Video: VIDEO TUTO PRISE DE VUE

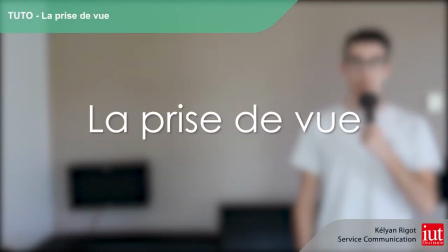6s
dans ce tuto nous allons parler de la prise de vue concernant vos vidéos pédagogiques pour
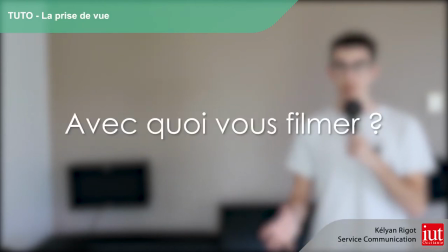11s
commencer avec quoi vous filmer et bien fait tout dépend du matériel dont vous disposez
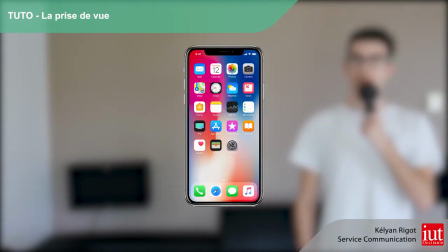16s
sachez que vous pouvez très bien vous filmer avec un smartphone qui de nos jours font pour la plupart de très bonnes qualités vidéo
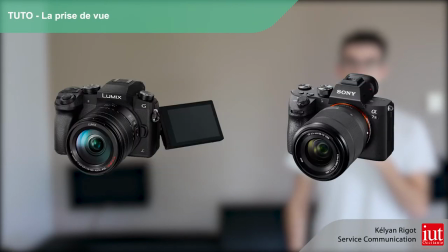21s
un caméscope sinon ou bien un appareil photo numérique comme le sony alpha c3 ou encore une
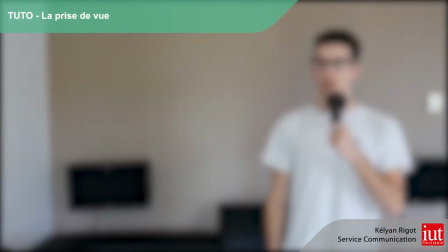27s
caméra comme la sony hxr nx 200 nous allons tout d'abord commencer par les vidéos de type court.
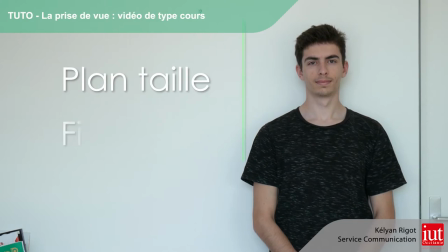33s
Concernant le cadre, vous devrez faire un plan taille et fixe sur pied tout en respectant la règle des tiers. Vous vous placerez entre les deux tiers sur la droite du cadre afin d'assurer un équilibre agréable et laisser place à des illustrations de l'autre côté du cadre.
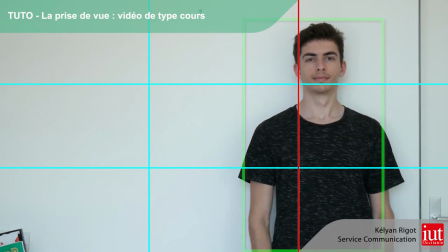46s
Votre visage devra également se situer entre les deux premiers tiers du haut du cadre.
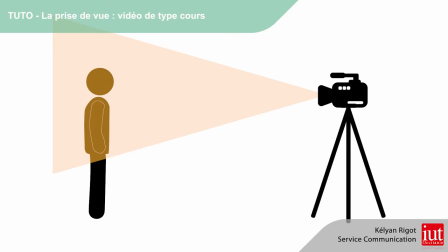50s
Pour l'angle de prise de vue, choisissez un plan frontal à hauteur de l'homme face à vous-même.
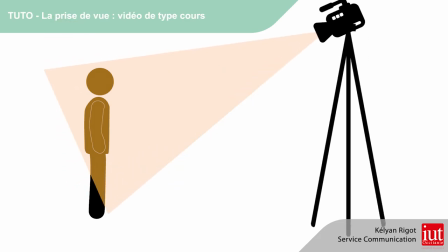56s
Ayez le réflexe de ne pas faire de plan en plongée qui aura tendance à vous écraser, ou bien en contre-plongée, ce qui aura tendance à vous grandir inutilement.
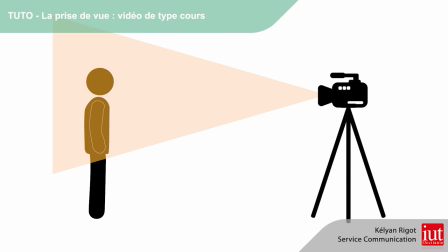65s
Faites attention au réglage de votre pied, placez donc la caméra à la bonne hauteur, à peu près à hauteur de votre visage ou de votre cou.
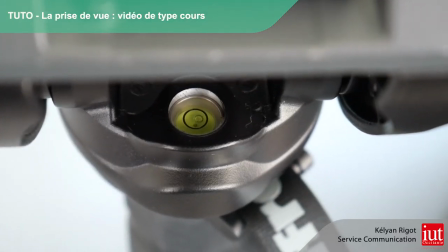72s
Et n'oubliez pas de faire la bulle, soit le niveau, pour que l'horizon soit droit et non incliné.
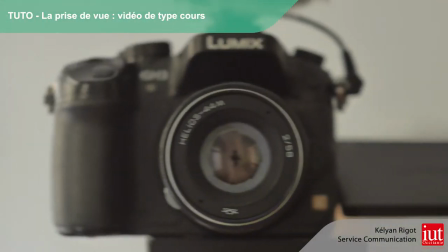78s
Mettez ensuite de préférence votre caméra en mode focus manuel, si l'objectif le permet.
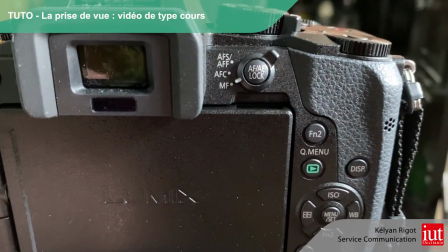83s
Sur un appareil photo numérique comme le Lumix G7, le bouton se situera ici même.
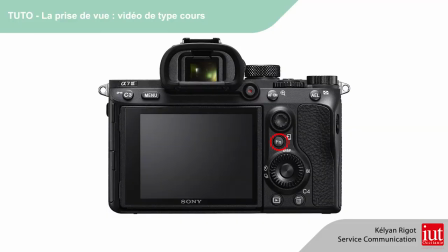88s
Sur un Sony Alpha 7 III, il faudra appuyer sur le bouton fonction et se mettre en manuel.
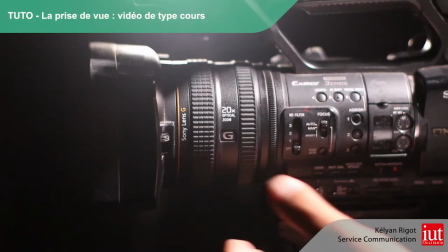94s
Sur une caméra un peu plus poussée, le focus se règle en général sur le côté gauche ou bien sur l'objectif directement.
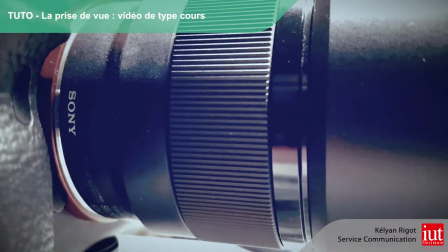100s
Une fois ceci fait, il ne vous restera plus qu'à ajuster le focus sur vous-même en tournant la bague de focus de votre objectif.
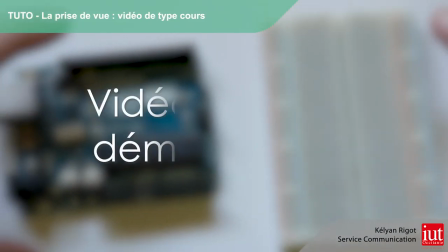107s
Passons maintenant aux vidéos de type démonstration.
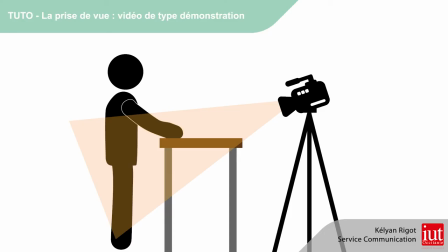110s
Faire un plan objet et fixe sur pied Pour l'angle de prise de vue, il devra être cette fois-ci en plongée en direction du plan de travail où se trouve ce que vous voulez expliquer
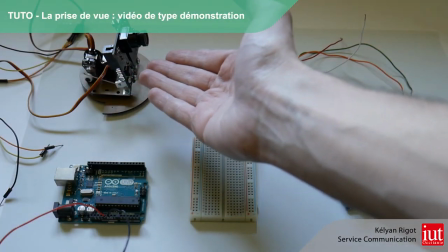119s
Faites toujours attention au réglage de votre pied Placez la caméra à la bonne hauteur et n'oubliez pas de faire la bulle soit le niveau pour que l'horizon
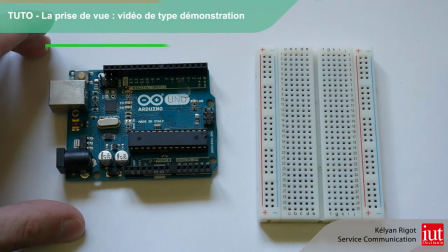125s
soit droit et non incliné Laissez respirer les bords du cadre Ne pas trop serrer sur l'objet ou le plan de travail sur lequel
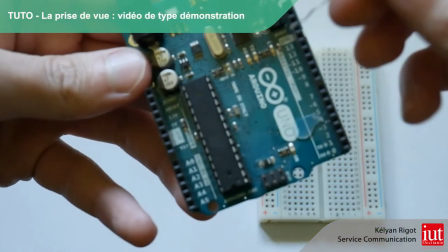131s
vous faites votre explication Mettez-vous cette fois-ci en autofocus de manière à ce que la caméra se mette au point si vous approchez un objet de l'objectif.
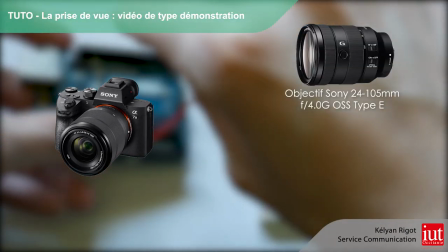140s
Si vous utilisez la Sony Alpha 7 III, je vous conseille d'utiliser les objectifs Sony 24-105 mm ou bien l'objectif Sigma en 70 mm.
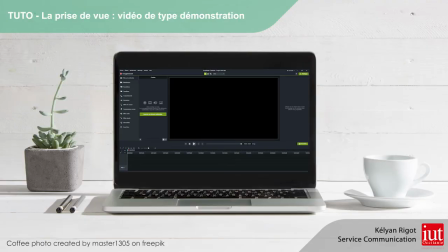149s
Si votre démonstration se déroule sur un ordinateur, utilisez la fonction capteur d'écran de Camtasia que nous développerons dans un prochain tuto.
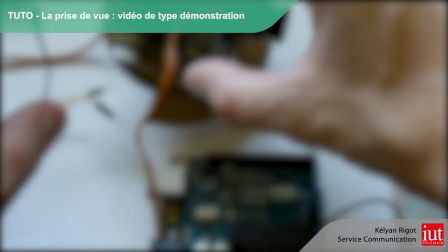156s
En espérant vous avoir aidé, nous nous retrouverons dans la suite des tutos pour vous parler de la lumière.